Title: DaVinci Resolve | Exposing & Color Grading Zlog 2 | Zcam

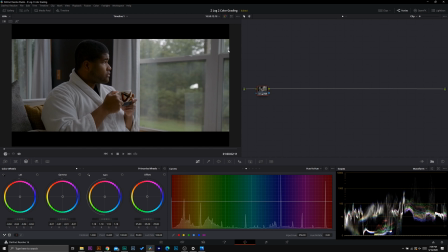(16:20)
So I think this is a pretty good start, a pretty good canvas for what we're going to be doing next. I've set the black points about where I want them, but we're going to go ahead and fine tune it with a technique I like to call relighting. So we're going to add a serial node and we're going to add a layer node.
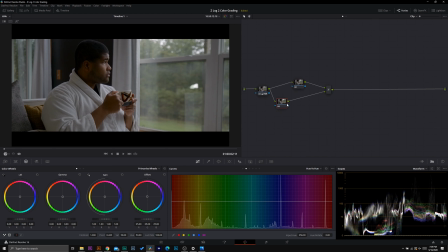(16:36)
And from here, we are going to change our bottom layer to monochrome over here in our RGB mixer.
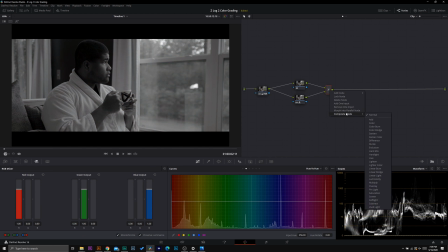(16:48)
And then we're going to change our method, our composite mode on our layer mixer to overlay.
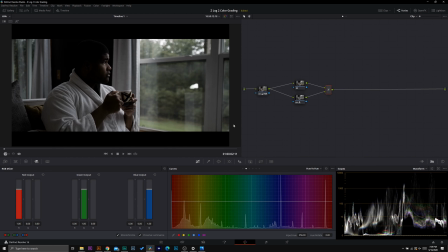(16:58)
Now you see this did something a little bit crazy. It added in a ton of contrast. We're going to go through now and we're going to rework this. So if you don't know what each one is going to do here, oops, wrong node. So on our node 4 right here, this black and white one, if you don't know what each one's going to do here, go ahead and play around with it.
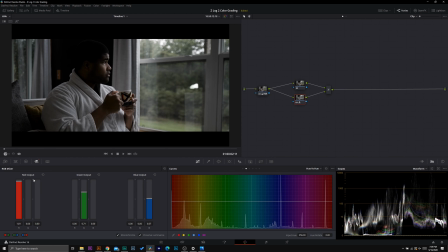(17:17)
But I'm going to start by pushing up my red limit, my red output just a little bit. I'm going to bring down my blue output just a bit because it's going to add more of that dynamic contrast that I'm looking for. And then we can play around with the green output, see what it does. And I know I want to push this up a little bit too.
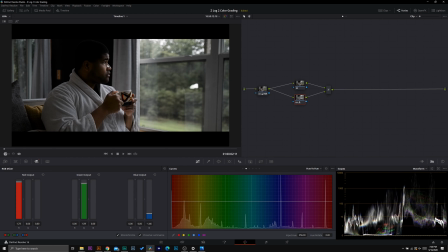(17:37)
Now we can see here that this definitely went ham on the skin tones. So on this top node up here, what I'm going to do is I'm going to reduce some of the mid-tone detail just a bit so it's not going so hard on the skin tones.
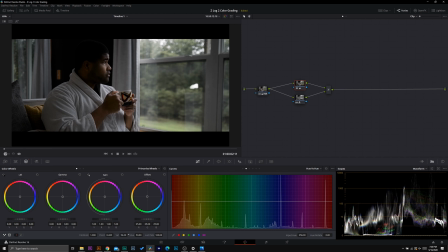(17:53)
And then I'm going to add in saturation just to bring us back to where we should be. Now don't worry, I know the skin tones look a little bit funky, but we're going to figure this out in a second. But first, let's continue with our relighting. So this started as a very high key scene, as we see according to the log image.
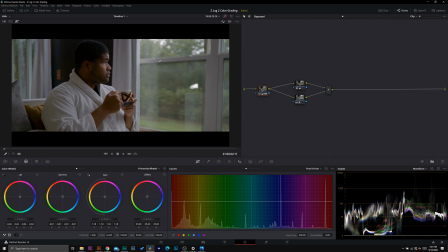(18:13)
And then when we go into our original HDR grade, this is what we get.
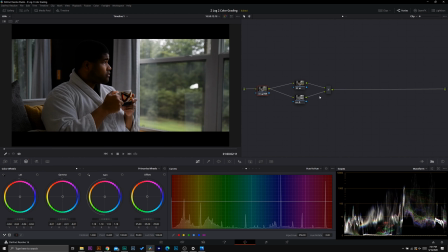(18:18)
And now after a little bit of relighting, we are here. Let's go ahead and add another node. And we're actually going to move this node back because we're going to be doing some work in between here. But the first thing I want to do is I want to really sell this shadow a little bit more.
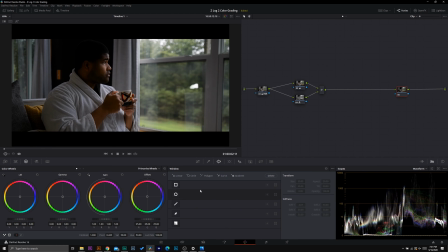(18:34)
I want it to be a little bit more edgy. So we're going to use a power window. And we're going to use the gradient tool down here. And I'm going to go ahead and I'm just going to switch the direction that it's going. It's right about over here.
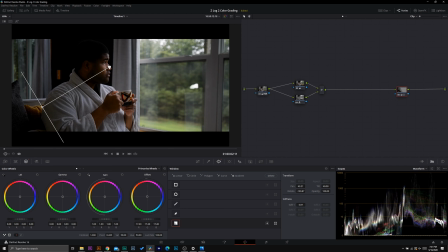(18:49)
And then I'm going to go ahead and I'm just going to bring down the offset to make it a little bit darker. Let's start about right here. Now you can see we can pull this in. I want this right about here. Now you might be saying, oh, well now this looks fake.
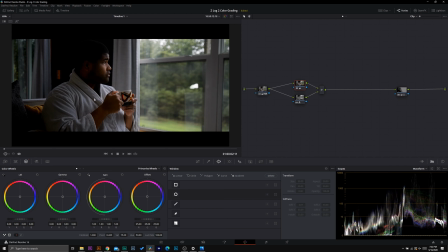(19:06)
Like this just looks like we threw on a little bit of a gradient, which is what we did. So now let's go ahead and add a luminance qualifier.
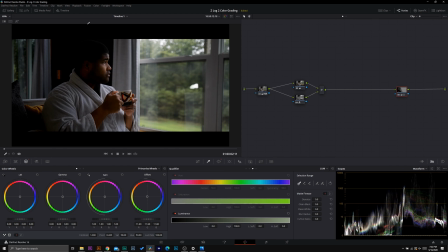(19:18)
So we're going to go into our qualifier tab, adding in the luminance qualifier, and I'm going to pick the luminance value of this window. Now do you see what this did? Look what it did for us here. Let's turn that off. It's added in some dynamics to the highlights and the folds right here of the robe.
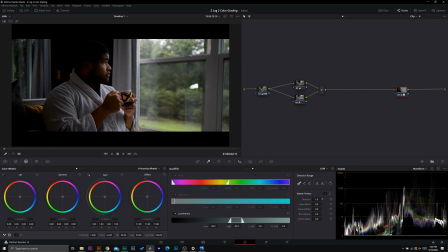(19:38)
And that is why this is one of my favorite methods.
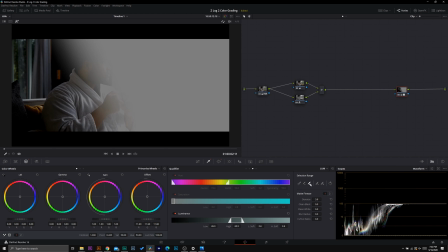(19:40)
I'm just going to add in a little bit of denoise, and I'm going to go ahead while we're in this luminance qualifier, just adding in other values too to make sure we're good. Oh, let me undo that because I might have did a little bit too much. qualify this out too.
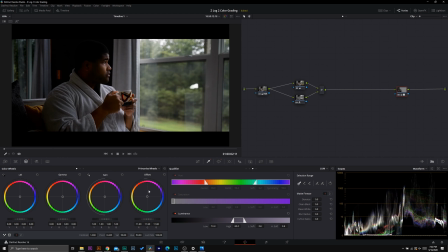(19:59)
Really adding in the dynamics right here of what we have. So before, after. So now we have more of that dynamic contrast. From here, we're gonna go back, we're gonna click on our layer mixer, and I wanna add another serial node.
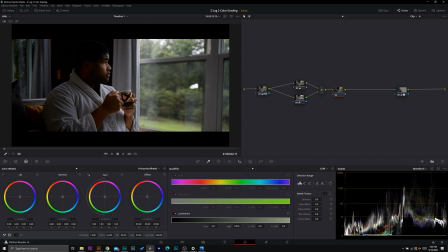(20:17)
Let's take care of our skin tones now, or at least qualify them out. So I'm gonna go in here, and I'm gonna click on just a regular piece of our skin, and let's highlight it.
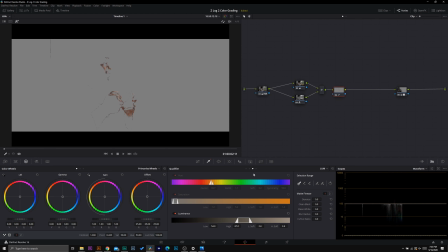(20:27)
This is what we have so far.